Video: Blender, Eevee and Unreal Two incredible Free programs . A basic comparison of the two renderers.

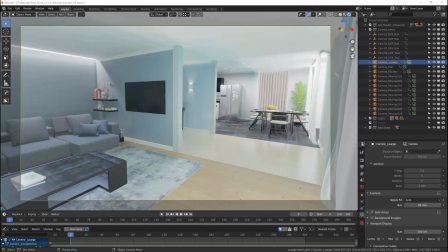119s
Hello and welcome to this brief overview of my experience working with Blender and Unreal Engine. Now, I'm fairly familiar with Blender. I'm not an expert by any stretch of the imagination, but I had up to about 3 weeks ago never used Unreal Engine.
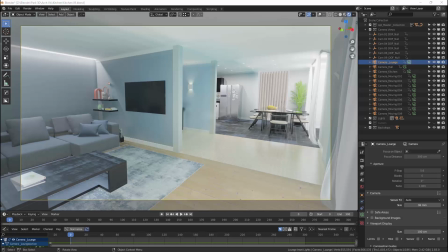138s
And so I thought that during the lockdown, I would take the opportunity to learn Unreal Engine. It looks fantastic, and it's definitely the future going forwards for a lot of people, I think. And so I thought, well, I've got a bit of time, that's what I can do.
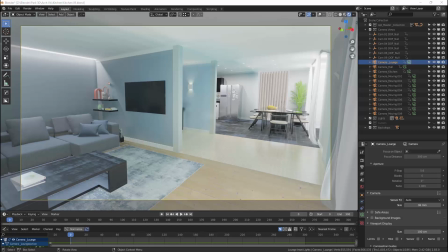154s
So my intention was to purely do all of my surfacing and animating, etc., in Unreal Engine. But obviously I needed to start in a 3D package, so I started here in Blender.
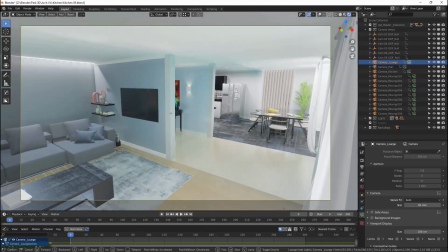168s
And I created this 3D scene here, and in fact I started with just a kitchen,
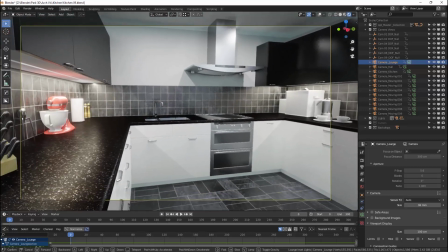178s
but as it turned out, when you just have a blank kitchen, it looks pretty not right.
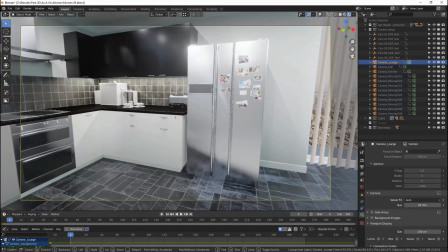186s
So I started adding stuff to it, like to make it look a little bit more lived in and a bit more Arch Vis, as they say.
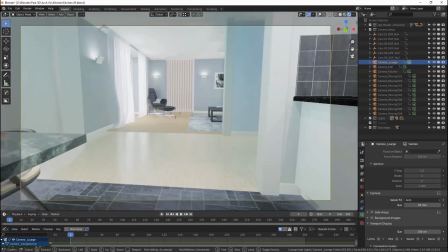194s
And so I made a table and bits and pieces, and anything I didn't already have, I made, like this table here.
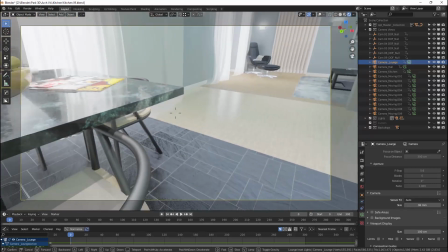201s
I sourced things like the chairs, the fruit bowl,
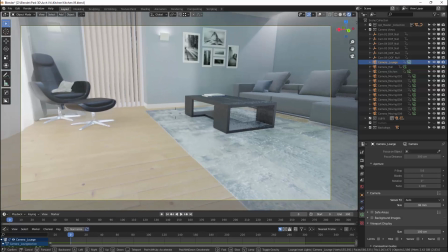207s
the furniture in here, the chair, the table, the sofa.
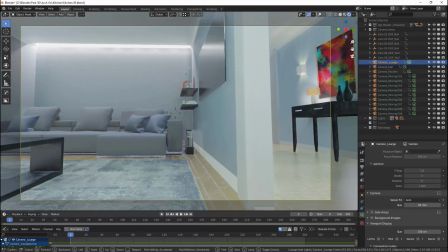212s
Made a few things like the magazine rack and pictures, TV,
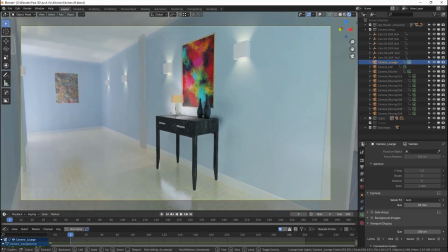219s
hall table here, and sourced the light, made the pictures.
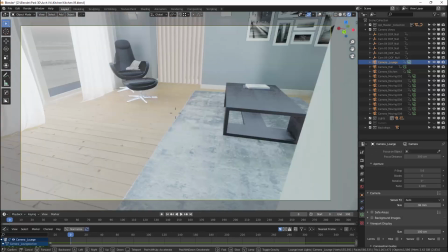224s
I made the easy things, basically, and sourced the things which would take me too long to make.
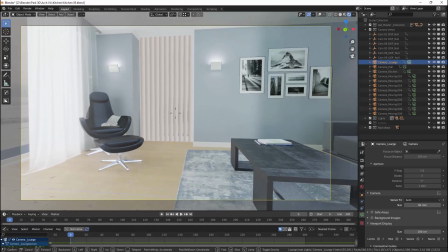228s
And textured it using all free textures, or everything's free from the internet. So the idea is that I'm going to include this particular Blender scene in the description, in the link, so you can download it and have a mess around yourself.
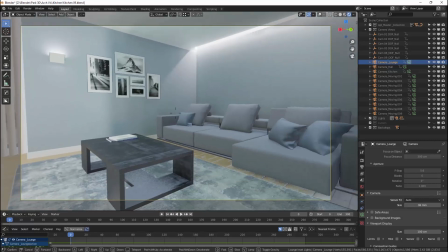244s
So I was actually quite pleasantly surprised at how good it looked.
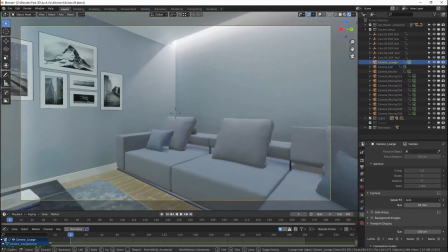250s
It's not perfect by any stretch of the imagination. Now, that's half to do with my not possibly getting the best out of Blender,
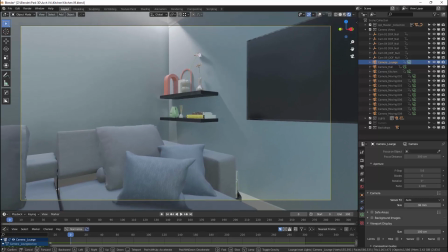258s
and certain things like shadows not working that well.
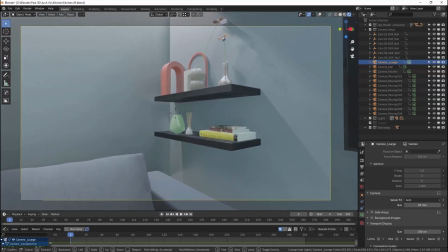265s
I didn't want to use the contact shadows because they tend to be a bit shimmery and jittery, as you can see now.
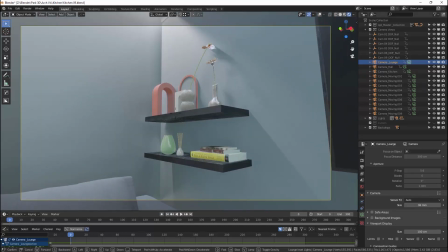274s
But without them, things just look like they're floating too much.
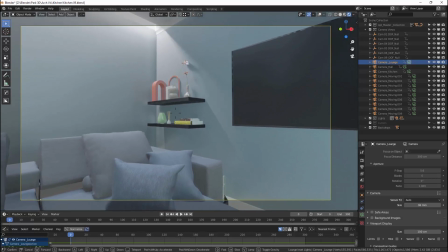278s
So I struggled there, and as you saw from the animation, there were some certain areas that didn't work quite so well.
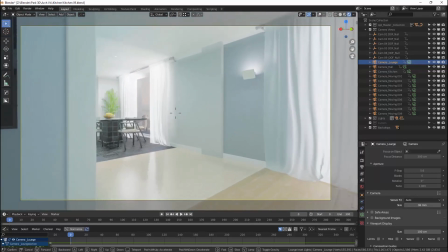286s
Screen space reflections were another issue, and they always are, as everyone knows.
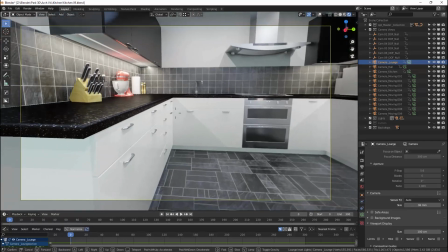292s
They work up to a point quite well, but
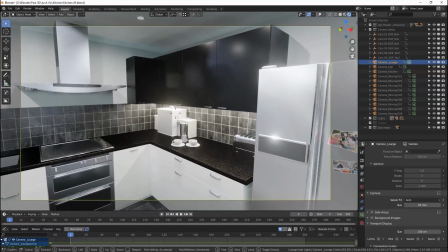298s
they obviously stop working when the bit that you want to reflect is no longer in the screen.
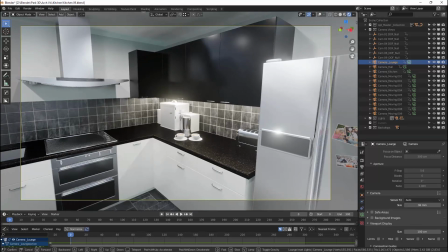304s
And so, as you saw from the video, and I'll play it again in a moment, these issues still are here.
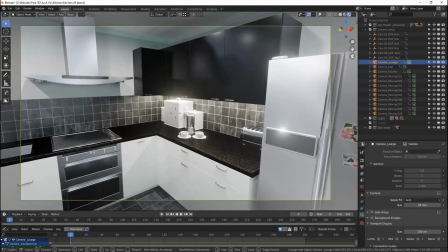312s
Now, those issues, actually, funny enough, or some of them, the screen space reflections especially, is that also apparent in Unreal, as you'll see in a moment. But on the whole, I was quite pleased with the look.
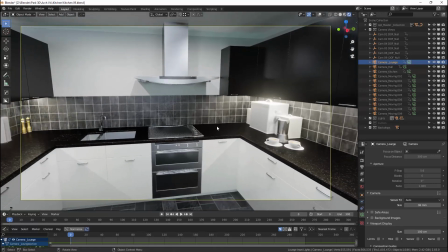324s
I used the irradiance volume to bake the lights, the global illumination, as it were, and it did take quite a while. I probably used way too many. Let me just have a look, actually.
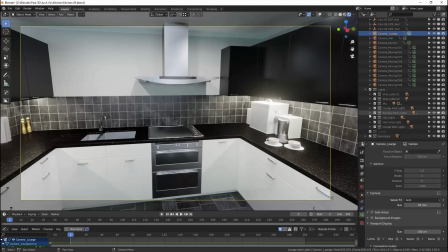337s
I know I used way too many, but I kind of thought, well, I can just leave it baking, as it were. Where are we? Sky, I've got them here. So if I do the kitchen, for example, and just pop it on here, you'll see I've got hundreds.
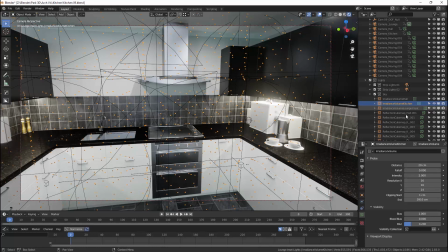354s
Okay, how many have I got? 16 by 16 by 14, and that's just the kitchen. And so the lounge, I did 16 by 15 by 14.